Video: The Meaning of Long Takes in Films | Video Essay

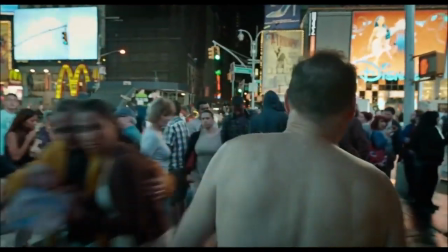4s
Long takes, or uninterrupted shots that capture minutes-long scenes without a single edit,
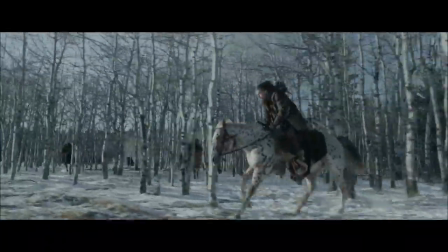10s
are an opportunity for filmmakers to tell their story in a much more dynamic and intriguing way than usual.
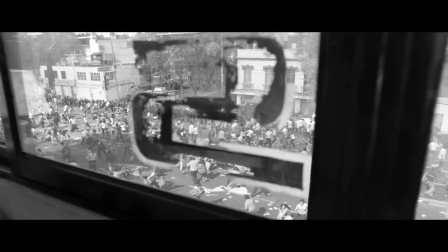15s
They take a tremendous amount of hard work to pull off, but when you do it right, high praise awaits.
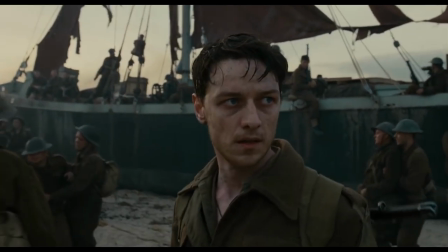20s
Creating a successful long take is as thrilling to perform as it is for audiences to watch.
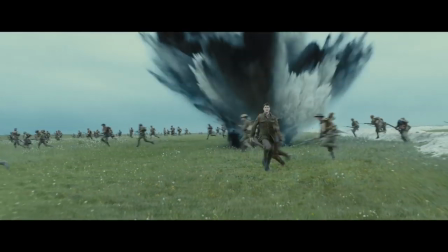25s
Before we jump into how and why filmmakers use long takes in their films, let's take a look at the history of long takes to find out why they fascinate us so much today.
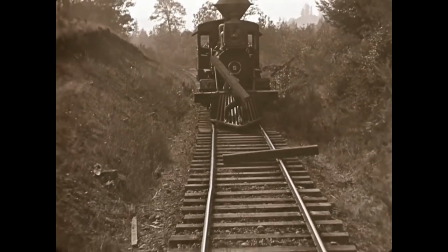33s
There was once a time where long shot lengths were typical in Hollywood. Quick cuts and rapid montages were few and far between.
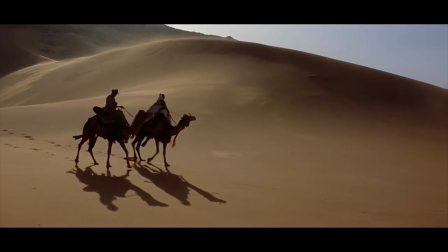39s
But the theatrical shot lengths of old Hollywood that once felt grand and cinematic became
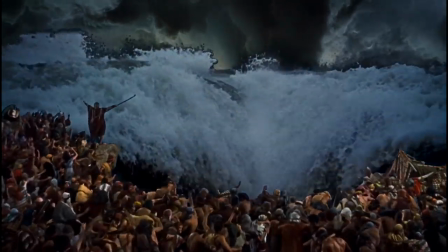44s
almost redundant thanks to one cultural revolution that drastically altered the entire media industry.
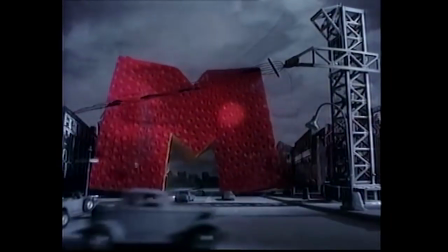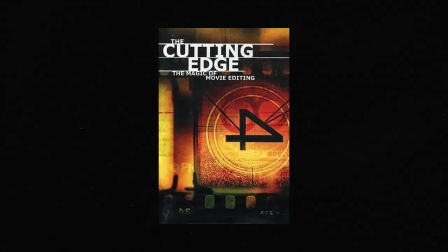57s
In the documentary The Cutting Edge,
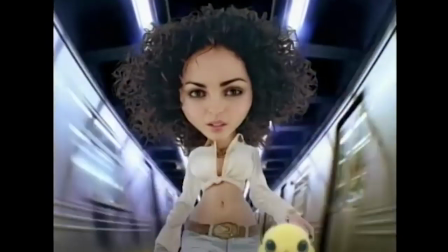59s
screenwriter Lawrence Kasdan discusses how people who grew up surrounded by MTV and 30-second commercials are capable of processing information a lot quicker than older generations.
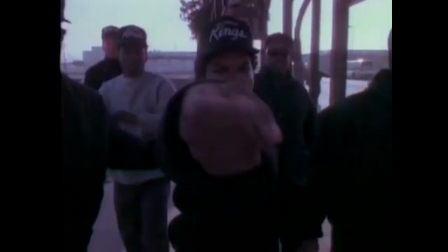69s
That ability led to people becoming more and more impatient with the media they were consuming in a similar way that listening to your parents music was uncool.
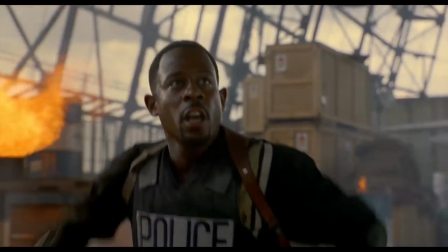76s
The younger film going audience desired something faster, edgier, and more energetic compared to what came before.
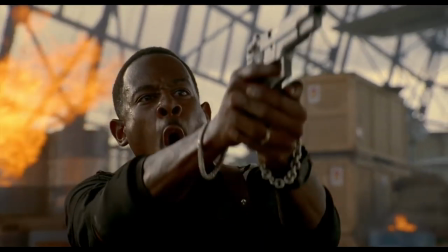81s You forgot your boarding pass.
sometimes a cutting style is effective inside of a movie to shake you up and rattle your soul but consistently to have that style pounding away at you like a metronome on high speed for two and a half hours is is a little bit at least for me maybe i'm just getting old but it's a little bit debilitating. Now, it doesn't bother my kids, because my kids were raised on 30-second commercials and on MTV and VH1, and they were raised on video games.
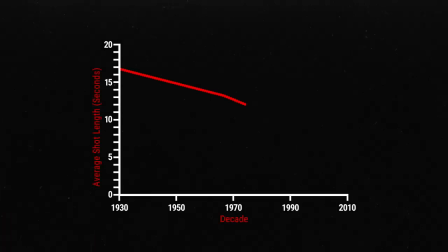118s
If you look at the shot lengths from films throughout history, you'll notice a rapid decrease in the average shot duration coinciding with MTV's peak of popularity in the early 1990s.
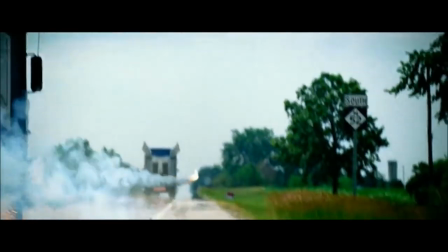127s
In this post-MTV world, filmmakers and editors were forced to shorten shot lengths and make faster-paced montages to cater to this intense and energetic Cultural Revolution.
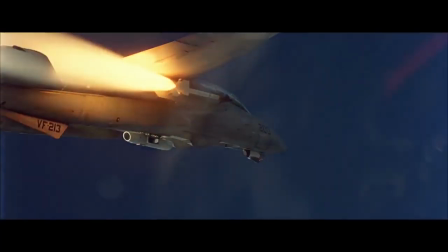137s
This style of editing a film has been defined since as post-classical editing. The definition of post-classical editing is a style of film editing typified by fast,
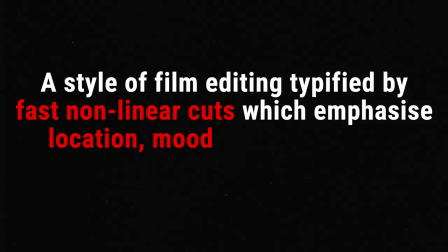147s
non-linear cuts which emphasize location, mood, and feeling over character and plot development.
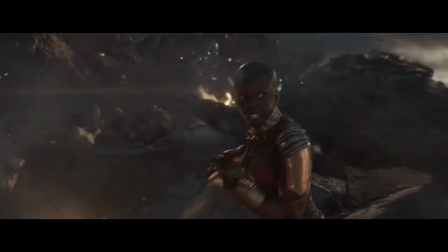152s
This style of editing has become a language in American culture and a staple of Hollywood blockbusters.
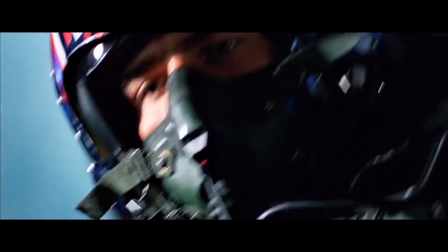158s
Prime examples of post-classical editing are found in films such as Top Gun, The Bourne Identity, Hunger Games, and most other modern tentpole blockbusters.
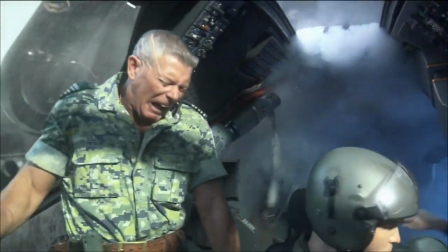166s
But if industry professionals are so certain that this generation of filmgoers wants shorter shot lengths, then why are filmmakers still attracted to shooting their long takes?
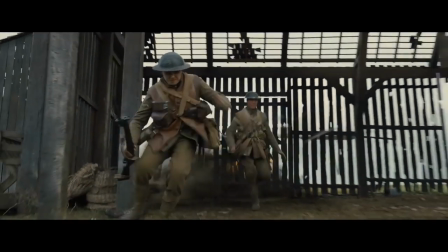175s
Of course, long takes have a tendency to be praised purely for being a technical gimmick, with people always focusing on the how did they pull that off?
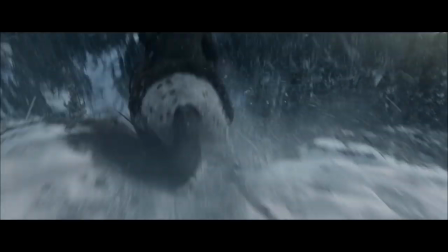182s
But it's good for those aspiring to be the next Emanuel Lebesky to learn how unbroken shots can actually help your work achieve something higher than gimmicks.
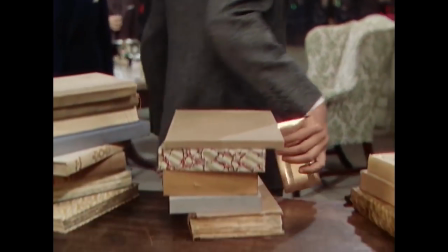189s
Throughout the history of cinema, many filmmakers, including Alfred Hitchcock, Andrei Tarkovsky,
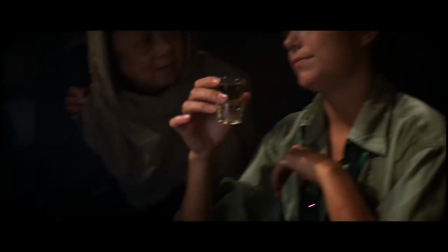194s
Stanley Kubrick, and Steven Spielberg have harnessed the narrative power of long takes to further enhance the way they tell their stories.
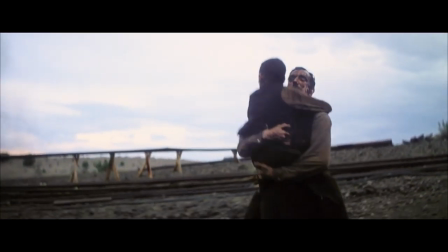200s
For those of you looking to achieve successful long takes in your own work,
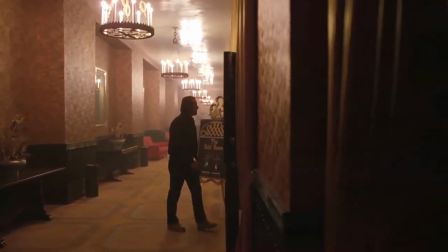204s
here are four famous cinematic continuous shots to help demonstrate the many ways in which this visual storytelling technique can help you tell your story.
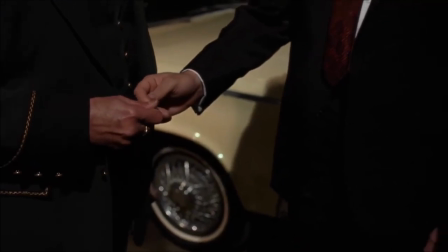211s
Number one, establishing a theme. A great example of this is the now iconic Copa Gabbana shot in Martin Scorsese's Goodfellas.
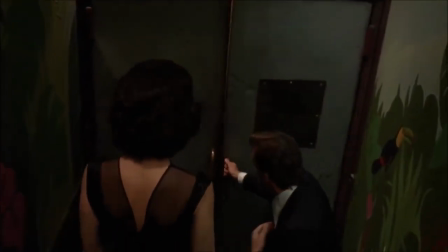219s
In this scene, gangster Henry Hill escorts his date through the back door of a busy club.
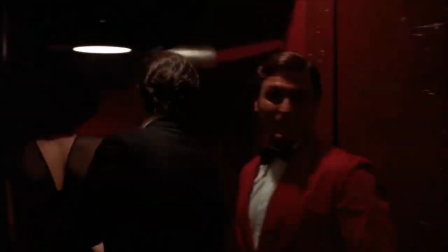224s
While a long take is sometimes seen as little more than directors showing off with, hey, check out what I can do,
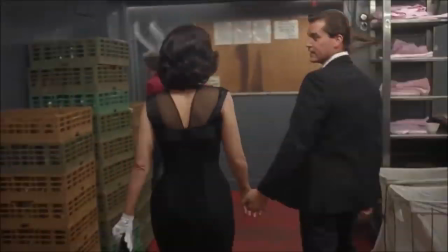230s
Scorsese uses that precise quality to make a look-what-I-can-do shot to parallel the showing off Henry does for his date,
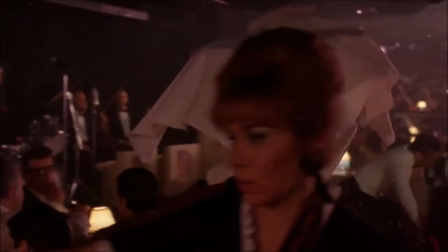236s
demonstrating the social influence Henry has over his community.
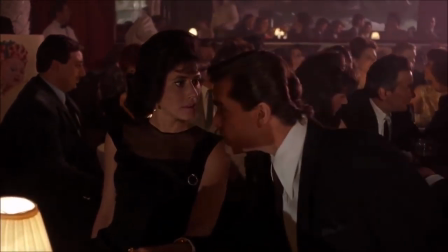239s
It's not easy to do, but leave it someone like Scorsese to show how cleverly a long take can be used not just make something look cool, but also to accentuate the theme of his movie.
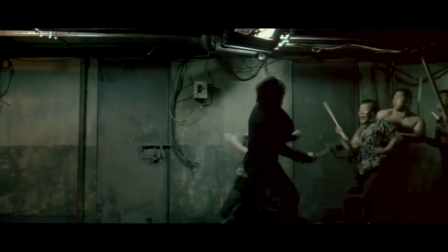249s
Another great example of this type of long take is in Park Chan-wook's Old Boy.